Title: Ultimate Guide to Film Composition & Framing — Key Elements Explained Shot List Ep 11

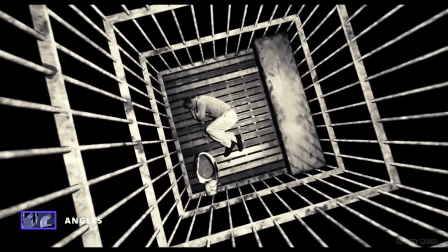12:21 A high angle makes the subject seem small and less powerful. A low angle does the opposite.
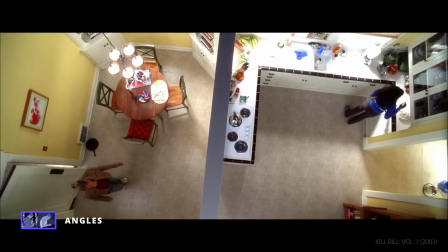12:29 An overhead angle gives a more detached and objective perspective.
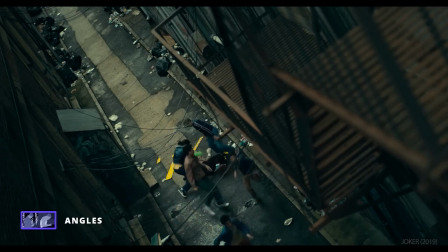12:35 Sometimes the moment calls for a Dutch angle, tilted to either side along the horizontal axis.
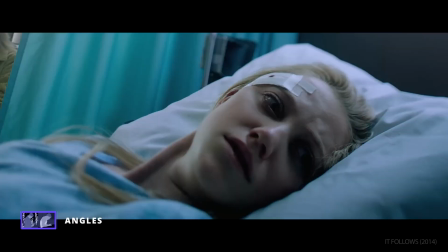12:41 Like an unbalanced frame, this strategy can make an audience feel on edge, or give a shot a kinetic energy.
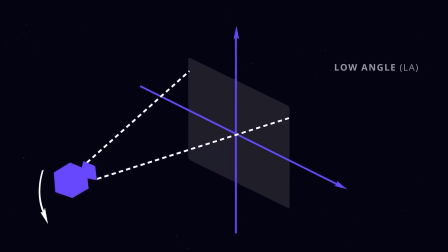12:49 For a complete guide to camera angles, check out episode 3 of this series, linked below.
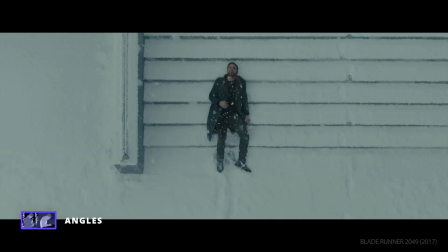12:55 Any of these camera angles can accent or enhance some of the compositional techniques we've already covered,
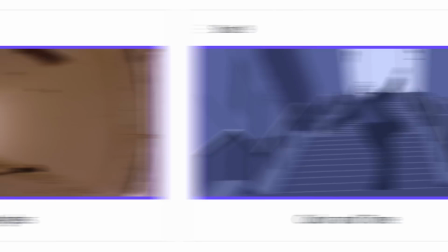13:02 including our final element, color and tone.
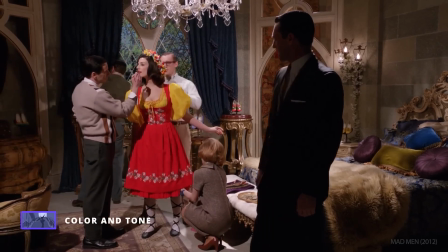13:07 The use of color in a frame can also help direct a viewer's eye. Consider what various color schemes bring to the composition.
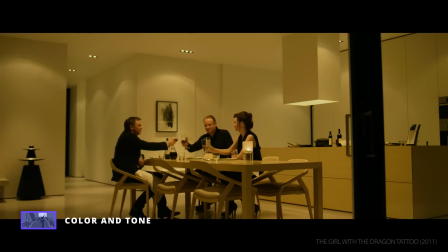13:16 Monochromatic, analogous,
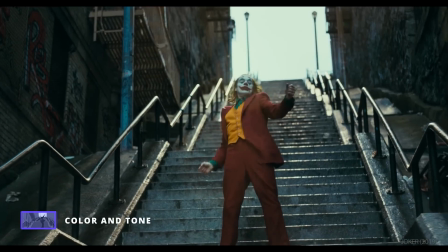13:20 complementary, or triadic color schemes all have great influence over how we read an image.
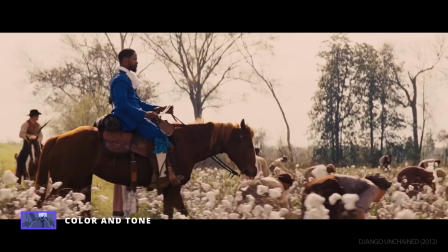13:27 Color can even overrule other methods of composition.
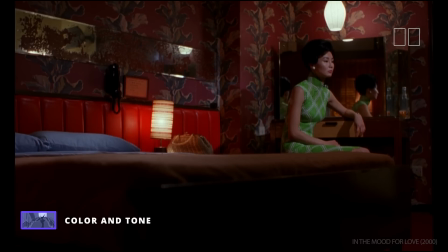13:30 In this shot from In the Mood for Love, the background has a busy texture that normally would draw our attention. But Wong Kar-wai uses the juxtaposition of the bright green of Mrs. Chan's dress with the red background to make her the undeniable subject of the frame.
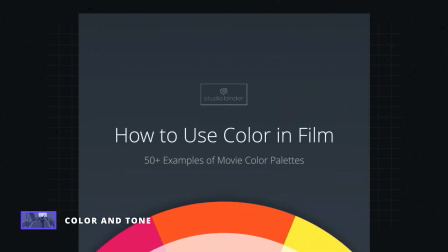13:47 Check the description for a link to download our ebook on how to use color in film.
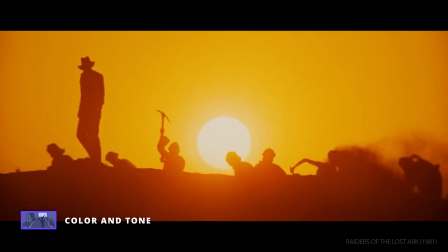13:54 Similar to color, another important aspect of composition is tone, which refers to the brightness and contrast within an image.
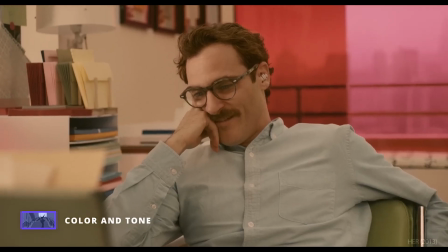14:03 A brightly lit image has obviously different tonal qualities than a dark image.
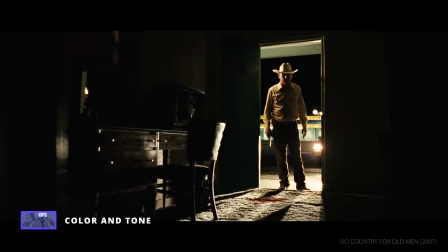14:09 Blending dark and light in the same image creates a more complicated message.
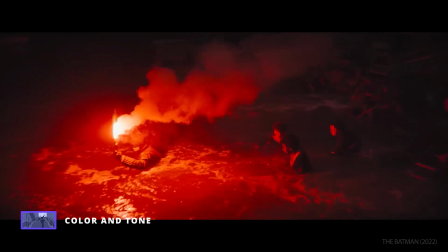14:14 And since our eyes are naturally drawn to the brightest parts of an image, having your subject lit, surrounded by darkness, helps keep our focus on them.
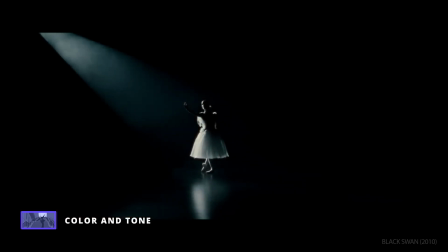14:25 Black Swan, using high tonal contrast, keeps our focus on Nina, while also visualizing themes of good versus evil.
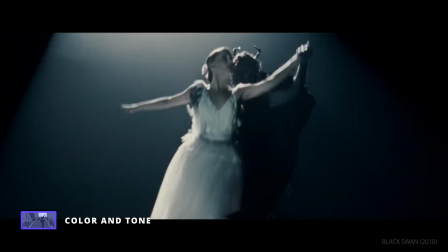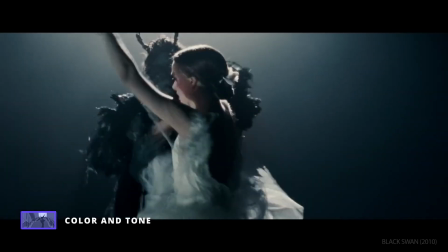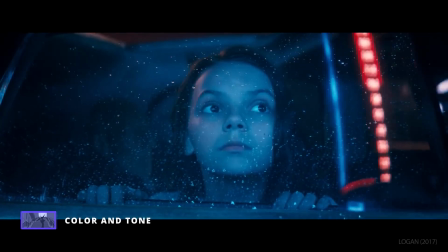14:47 When composing your shots, don't forget the role that color and tone play in visual storytelling.
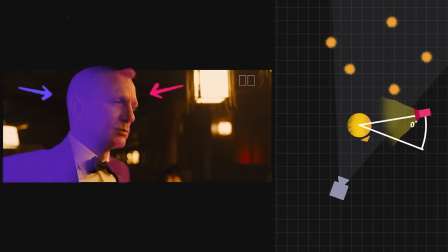14:52 For more on the relationship between light and dark, Check out our video on chiaroscuro lighting, linked below.
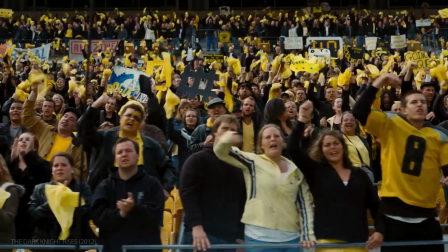15:03 Of course, all of these elements of composition can be combined. Color can create patterns, tone can create balance,
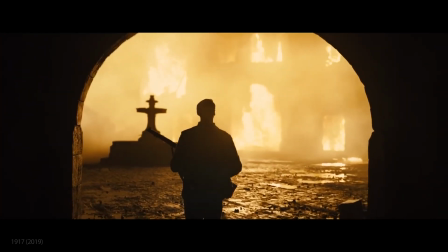15:12 shapes can create depth, and so on.
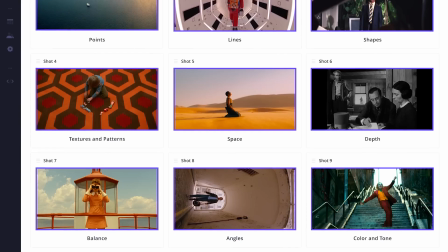15:17 Now that we've covered the elements of composition, let's see how they can be used in a scene.
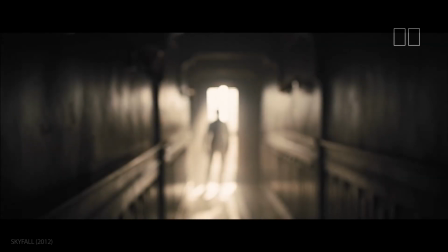15:24 This scene from Skyfall is all about mystery. As you watch, consider the compositional elements that guide our eyes as we gather clues alongside Bond.
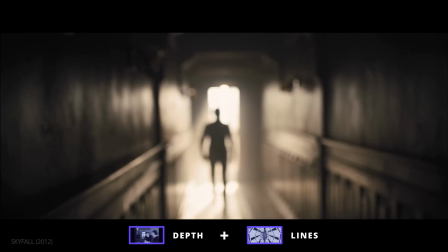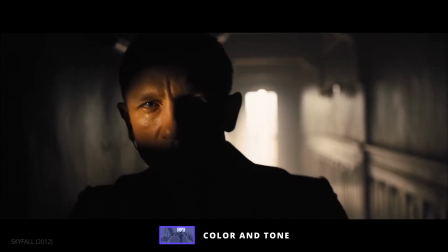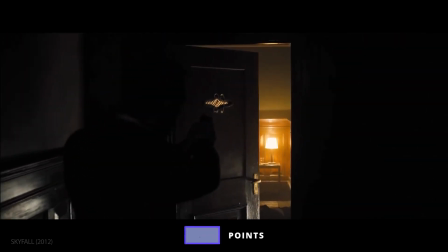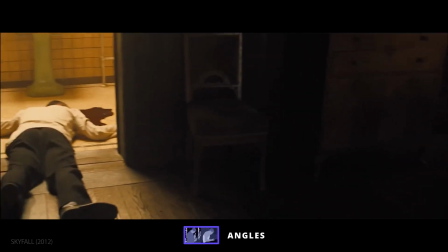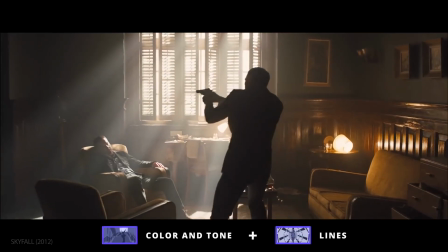16:20 Ronson's down. He needs a medical evac. Where is it?
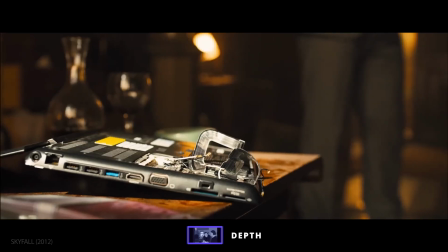16:24 Is it there? Hard drive's gone. Are you sure?